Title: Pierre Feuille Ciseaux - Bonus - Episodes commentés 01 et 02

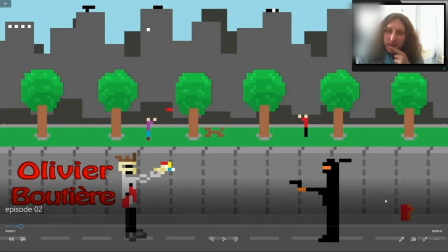(28:28)
ça je sais pas si vous avez vu mais on voit un petit un petit phallus dessiné sur le mur voilà très très discret mais il est là quoi
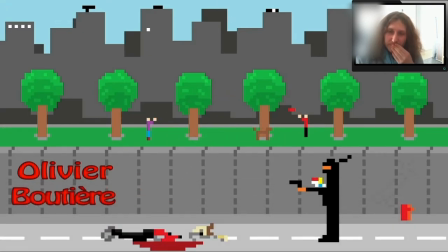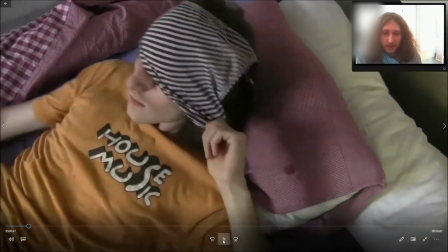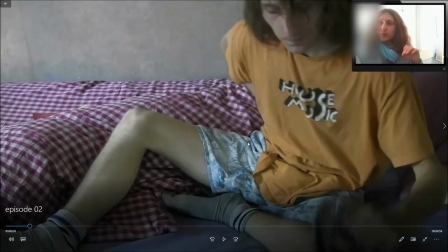(28:51)
Alors, j'aime beaucoup l'idée qu'en fait, sur tout le début du film, donc là c'est dans tout l'épisode 1 en fait,
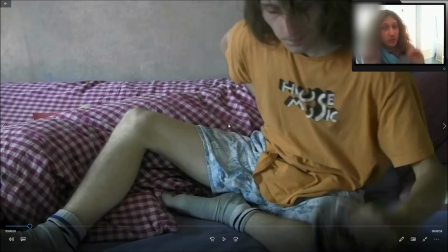(28:57)
dans tout l'épisode 1, on détaille énormément le pouvoir d'un personnage et tout tourne autour de ce pouvoir. Et dans l'épisode 2, on n'en parle absolument pas. Et je crois que dans tout le film, on n'évoque qu'une seule fois son pouvoir et c'est lui-même qui en parle.
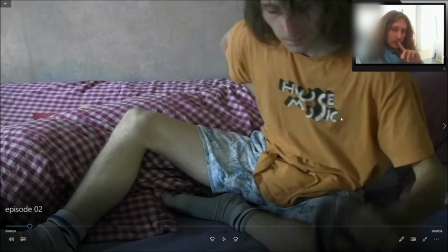(29:13)
Et encore, je crois que j'ai retiré ce passage. Donc voilà, on ne parle jamais de son pouvoir, on ne fait que le voir. qu'on est censé le comprendre. Je trouvais que c'était un très beau parallèle. Tu l'expliques, le premier pouvoir, et le deuxième, tu le montres. Je trouvais ça sympa.
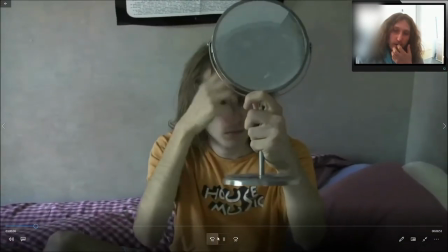(29:32)
Donc là, les deux claves au premier plan. Il a l'air de sortir un truc de son cul qu'il ne devrait pas avoir là.
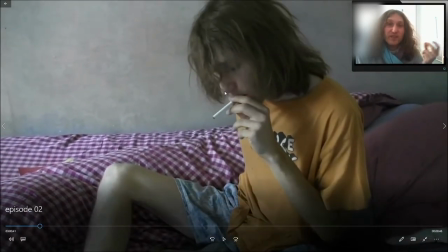(29:39)
Il y a un bruit bizarre qui est extra-diégétique. Pour le coup, il ne fait pas vraiment ce bruit dans l'histoire. C'est un bruit que nous, spectateurs, on entend pour nous aider à comprendre.
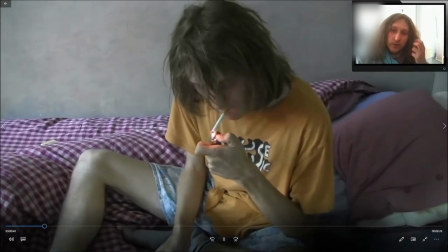(29:52)
Donc là, il lit la feuille. On la voit au premier plan. Pour le coup, je ne fume pas, qu'on se demande.
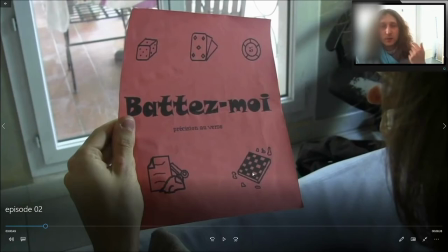(29:57)
Je me forçais à faire ces scènes parce que je trouvais que ce personnage était intéressant comme ça. Mais en vrai, je ne fume pas. Je n'ai acheté qu'un seul paquet de clopes pour ce film et je ne l'ai jamais tiré. Voilà, donc le pierre-feuille-ciseau, ce n'est pas très intéressant.
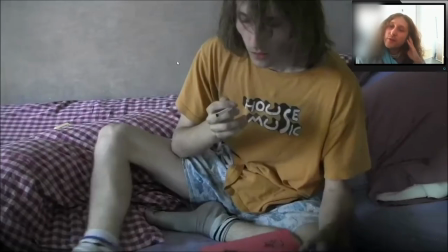(30:11)
J'avais imprimé ça à la va-vite. Il souffle de sa fumée dessus. J'aimais bien l'idée. D'ailleurs, elle est déjà éteinte.
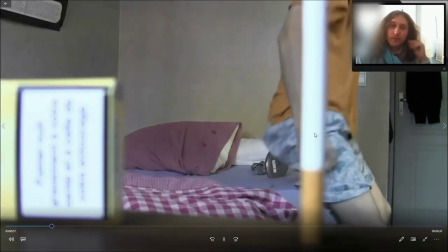(30:16)
Et là, il n'y a plus qu'une clope. Donc, c'est censé aider à faire comprendre.
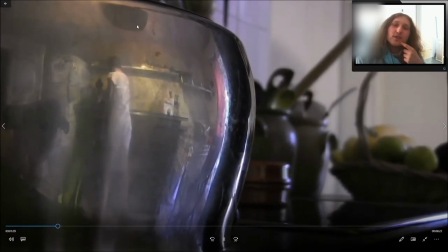(30:23)
Avec la culotte sur la tête. le reflet je trouvais ça intéressant de commencer avec un petit reflet comme ça plutôt que de la filmer directement
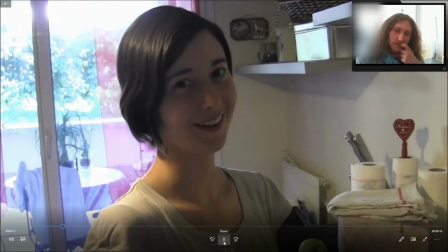(30:28)
donc là
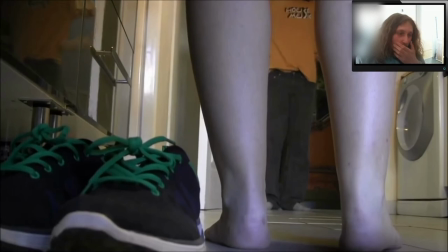(30:36)
on comprend qu'ils se tapent des meufs à la volo véridique
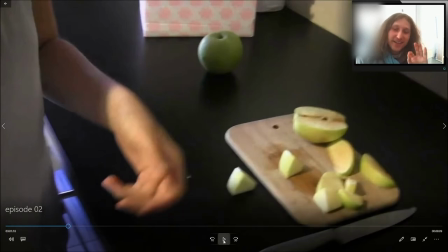(30:42)
c'est une phrase que je dis souvent t'aurais vu mes chaussures c'est
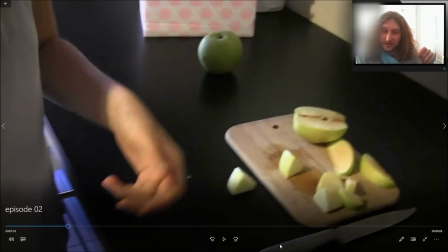(30:47)
quand je dis que j'ai écrit comme j'ai comme comme j'aurais dit moi et ça c'est vraiment un truc que je dis souvent t'aurais vu mes chaussures si jamais je les trouve
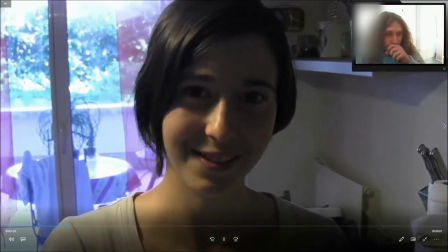(30:54)
pas sinon et
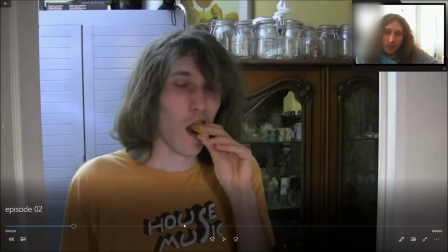(31:03) laver la pomme dans la main droite
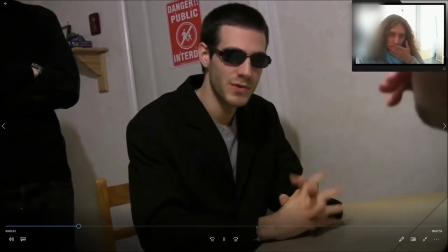(31:08) bon bah encore gagné ce qu'il faut que vous compreniez en fait c'est que on ne cherche pas
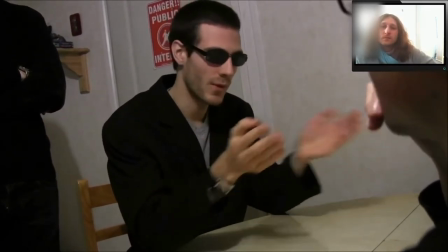(31:14) quelqu'un de chanceux de réellement doué en fait on cherche vraiment vraiment quelqu'un de
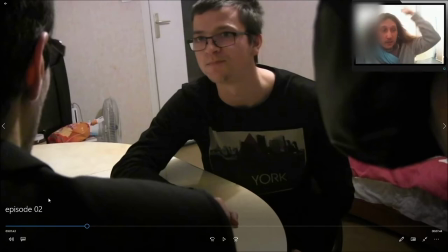(31:22)
spéciale salut alpha je sais pas si tu es là depuis longtemps mais là je parle du coup de ma série avec ce personnage qui ne peut jamais perdre et là on parle d'un autre personnage qui a apparemment le pouvoir de téléporter les objets pour ce pour cette scène j'ai vraiment hésité
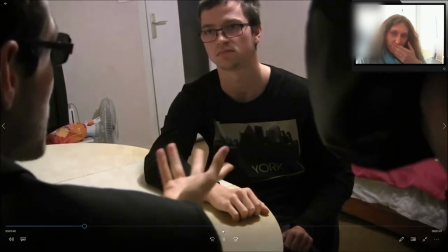(31:38) à redoubler ou pas vraiment parce que quelqu'un de spécial ce qu'on comprend pas très bien ce qu'il dit
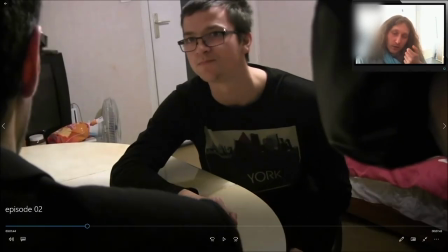(31:45)
Mais c'est un garçon que je fréquentais énormément quand j'étais au lycée. Je crois qu'on a traîné ensemble pendant 4 ans, 5 ans peut-être. Et à cette époque, je le voyais peut-être encore un peu. Aujourd'hui, je ne le vois plus du tout. Et je trouvais ça dommage de changer sa voix. Surtout qu'on ne le voit qu'à ce moment-là.
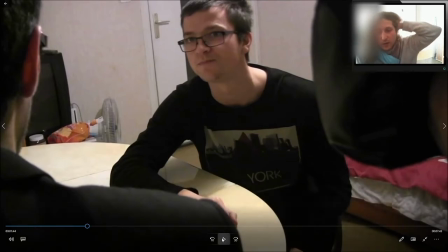(32:04)
Donc je me suis dit, écoute, par respect pour lui, je vais lui laisser sa voix. Même si on ne comprend pas très bien ce qu'il dit, tant pis.
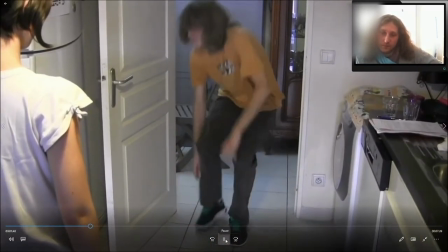(32:12) Suivant. Tu pars déjà ? Je mangerai en chemin !
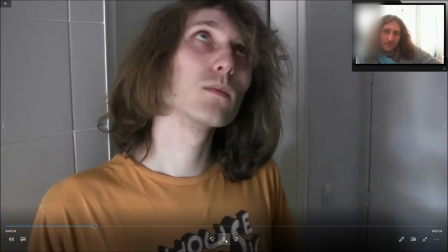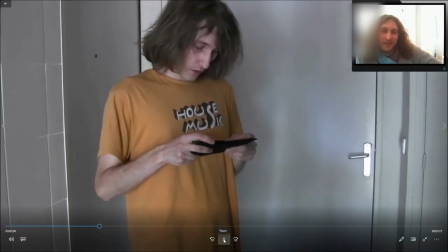(32:24)
Il pique son portefeuille, la petite blague. Charlotte Soretti. Ah, d'où viennent les prénoms, ça peut être une excellente question.
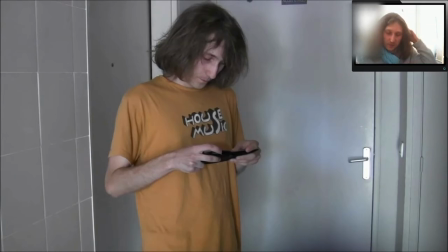(32:32)
Bah gamin, j'ai dit d'où ça venait, c'est une lettre grecque que je trouvais qui évoquait la puissance.